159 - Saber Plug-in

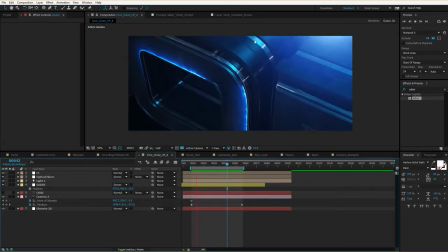Now, in this example, we have some text created with Element 3D,
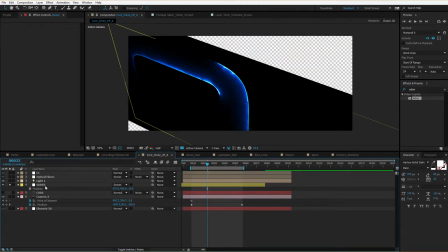and we're simply overlaying a nice edge design
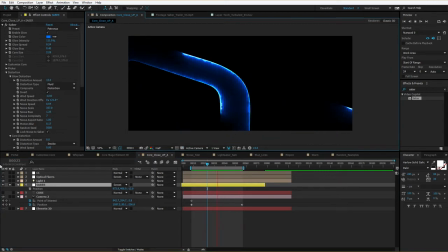that's animating on with a little bit of energy, so it kind of has a cool sort of
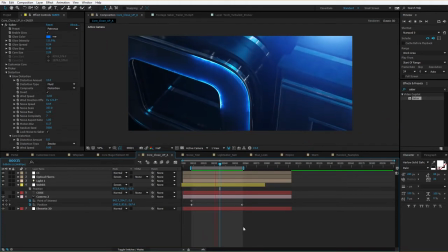backlit kind of look. It also looks cool to animate the wind, so it kind of looks like it's pushing away from the surface a little bit, so see how that looks.
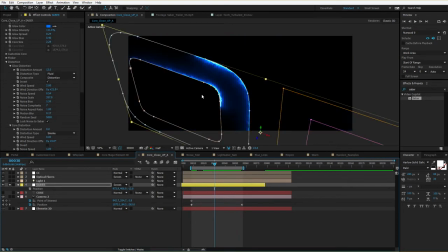So it adds a really nice touch, and the thing that really makes it unique is the realistic light fall off from the glow. So that's going to come from these two settings, the spread and the bias. And by turning the bias down, you can actually create a much hotter outside edge.
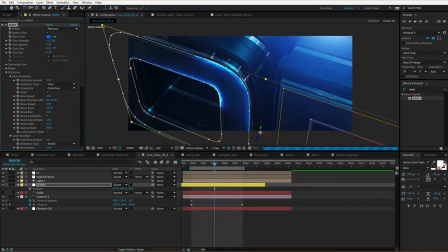And it looks more like it's a light source that's falling off. And the spread will help you kind of spread it out, you know, across the entire surface.
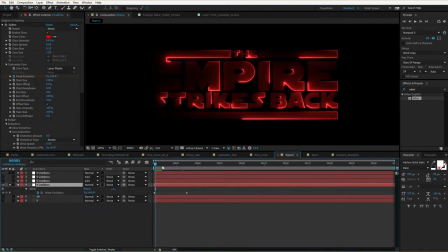So cool combination there. All right, now how about creating some kind of neon effect like this?
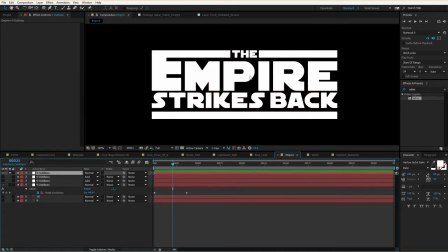Well, what I have is some outlines in the mask form. And I'll go ahead and take the Saber effect, drop it onto that layer.
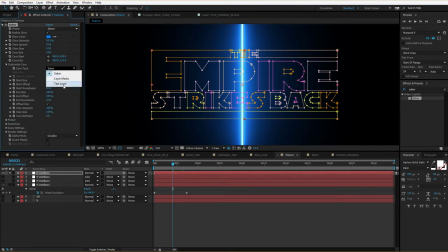And we'll switch the custom core to the layer masks. Perfect. Wait, and we just need to bring the size down maybe to 1.5 and bring the intensity down.
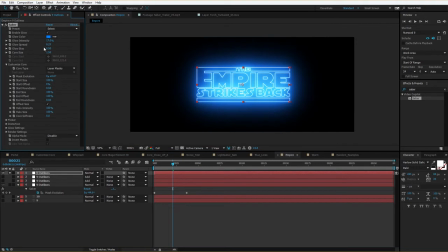I also like to bring the spread and the bias down just a bit. Now there is a nice preset actually called Neon, which does look pretty nice.
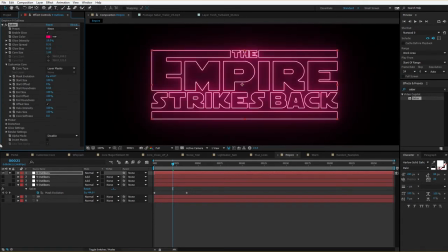The thing I like to do actually with my neon effects is go down to the render settings and play around with the post color correction. So you see the brightness value here? Now these color correction settings will actually affect the core.
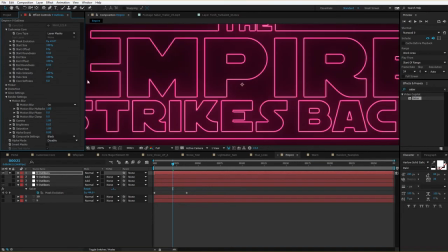So if we bring the brightness down, it'll actually turn red or pink in this case, and it'll look a little bit more like a neon light.
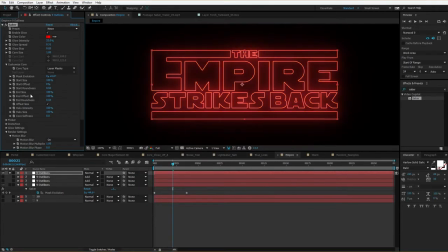Maybe we'll play around with the start end offset.
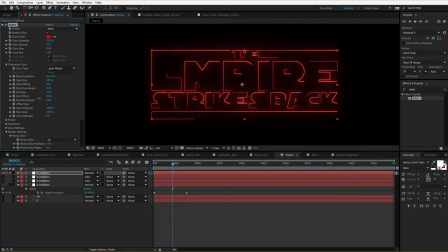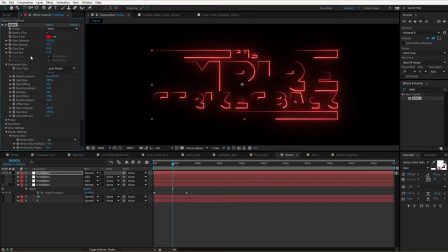So this is pretty cool, and just, you know, just a matter of playing around with the settings here. Now, this is where you can have fun with the light settings. So you might bring this in really tight.
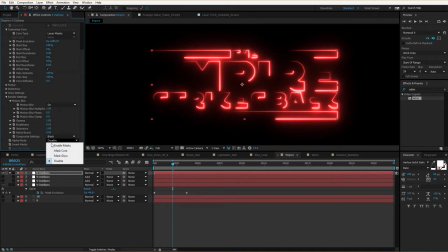And then come down here to the alpha mode and set it to enable masks. And that'll crop out the edges. Maybe we'll even turn on mask only the glow. And that'll keep our edges intact. Now, here's what it looks like with another copy.
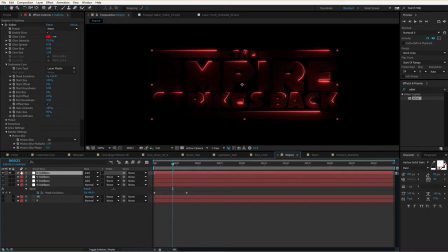I'll go ahead and set this to add and turn on another copy here.
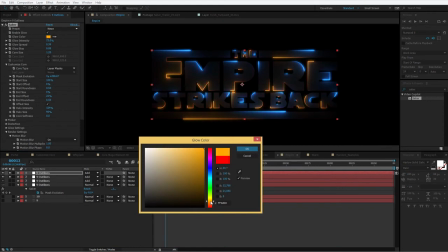So that color combination looks really nice, and pretty much any color combination, strangely,
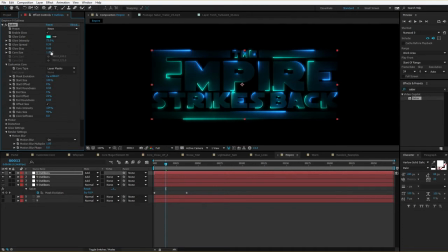you'll just see some really just great looks just because light tends to blend together really, really nicely. Let's see, I have another layer here with some kind of like fiery effect. I think I just used the energy preset.
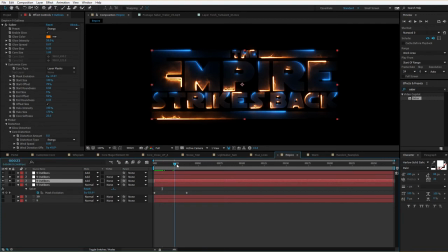I don't know. This is like Empire Steakhouse now. It's great. Now, another really fun example is this right here.
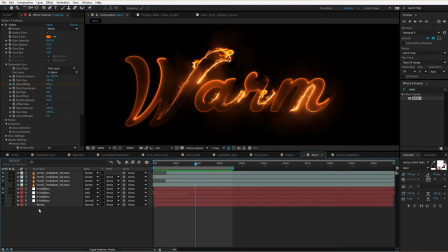And this represents a really cool concept, and that's because I'm actually using a text layer rather than masks.
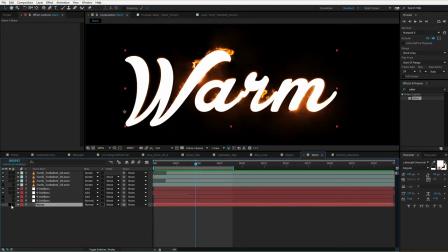So check this out. My text layer is right here, and I can actually edit it like a live layer.
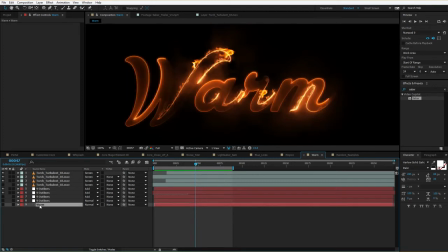So I can turn it off, but if I double click on it, I can type in a new thing. I'll turn off my stock footage there.
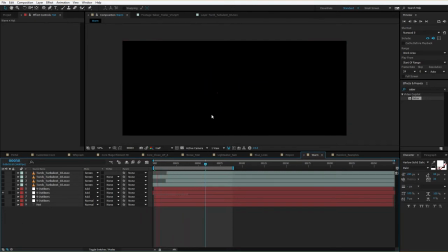And basically with these two layers, you have one that has kind of a nice smooth edge and then one with a little bit of a fiery edge.
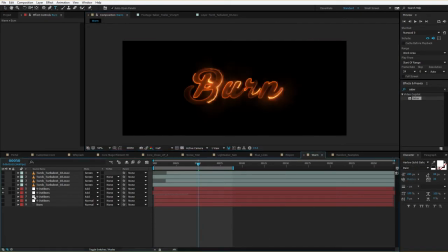And you could go through, change the font, really customize it quite a bit. And not only that, but you can also change the preset at this point.
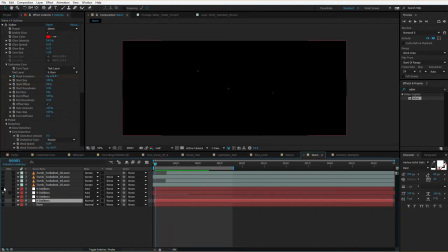And just to give you an idea on how this works, basically what you do is you switch it to a text layer and you set the text layer to your editable text layer, and it simply uses that just like it would any kind of a mask.
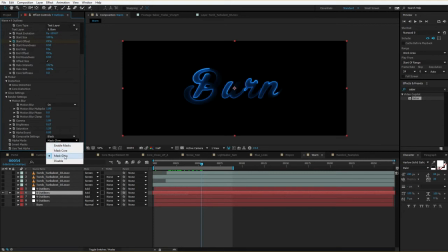And then again, we have the alpha mode set to mask glow, and that keeps the core on the outside. So if we went into the core distortion,
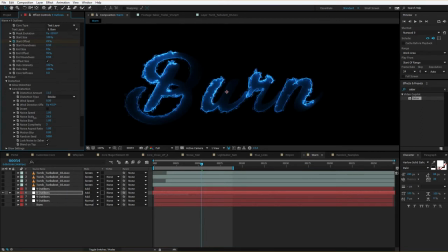we would see that effect on the outside. That was actually kind of something I was doing in some of my other examples, was using a color, right, and
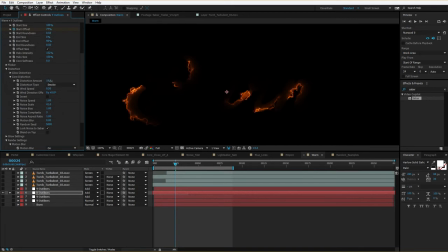turning off blend on top and turning up the distortion and animating it down to zero. And that combination with the fire layer will just give it a little more of an organic kind of reveal.
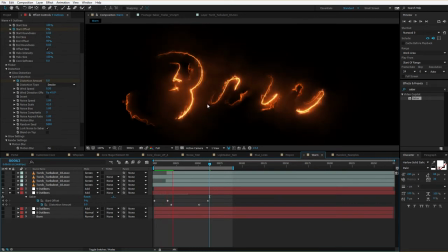So there you go. I didn't say it was going to look good. I just said it was going to be organic. Now, speaking of organic,
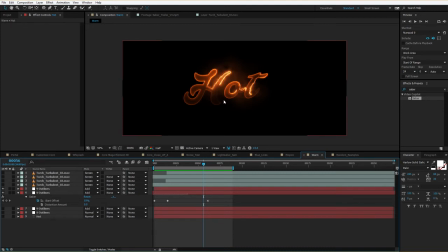one thing that's really important when you're doing effects like this is if you're trying to simulate fire,
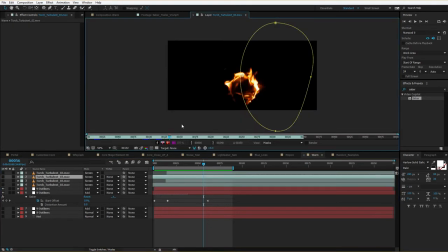well, stick some actual fire footage into your comp.
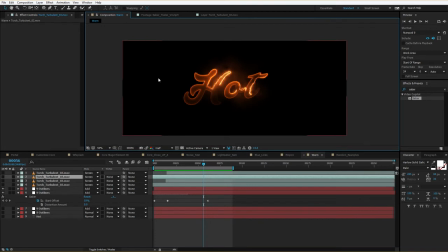Fractal noise fire will never look as realistic as real fire, but it helps sell the illusion.
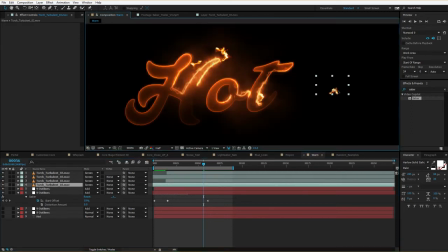So if we just take a couple of clips of fire, stick them in there, various places,
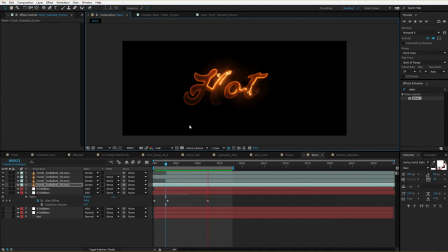you can see that it really helps sell the effect, and it doesn't take that much work just to make it look a little bit better.
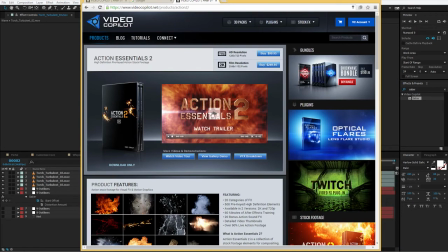Now, we have a stock footage pack called Action Essentials, and it's got a lot of fire elements and things.
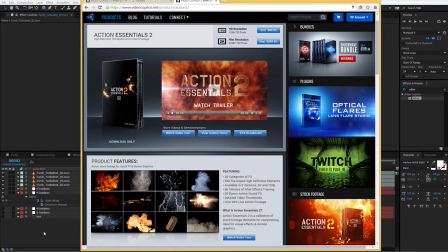You can check that out. Now, speaking of stock footage, one thing I'm tired of seeing are fake-looking sparks.
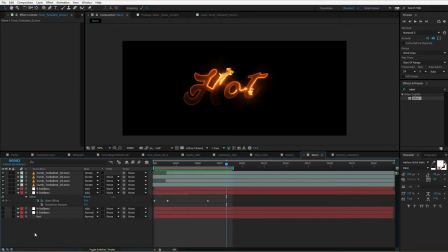Like, I don't know why people keep using CC Particle World to create sparks, but it's really just not working out. So you guys, find some good stock footage of spark elements.
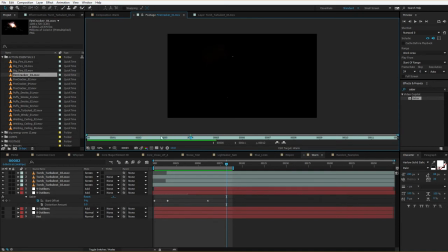There's just a huge difference when you look at real sparks versus something that was created with, CC Particle World. It just doesn't look good. You know, where did this idea come from? Let me see here.
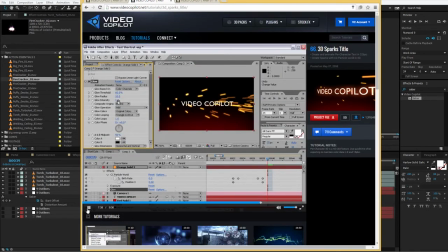Hey, what's up? Andrew Kramer here for Never mind.
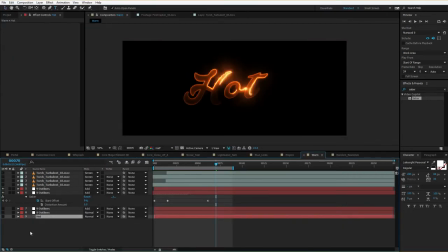Doesn't matter. Now, another cool setting to check out is the flicker control. So what I'll do is, let me just type something a little bit longer. And if I go to the flicker settings, I can turn it up. And I'll solo that.
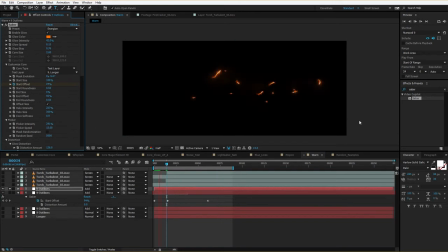And I'll turn up a lot just so you can see it here in the tutorial. Now, you notice that it flickers all together. But if you turn on mask randomization, it'll actually flicker them independently. So now we can turn the value down here.
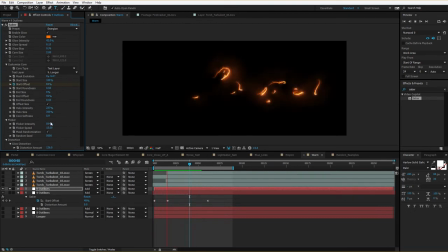And that just gives it a really nice, organic look. Now, obviously, it doesn't need to be that intense, but just a little something to create some separation. Also just gives the fire a little bit more life. Here's another cool example of like a liquid nitrogen effect.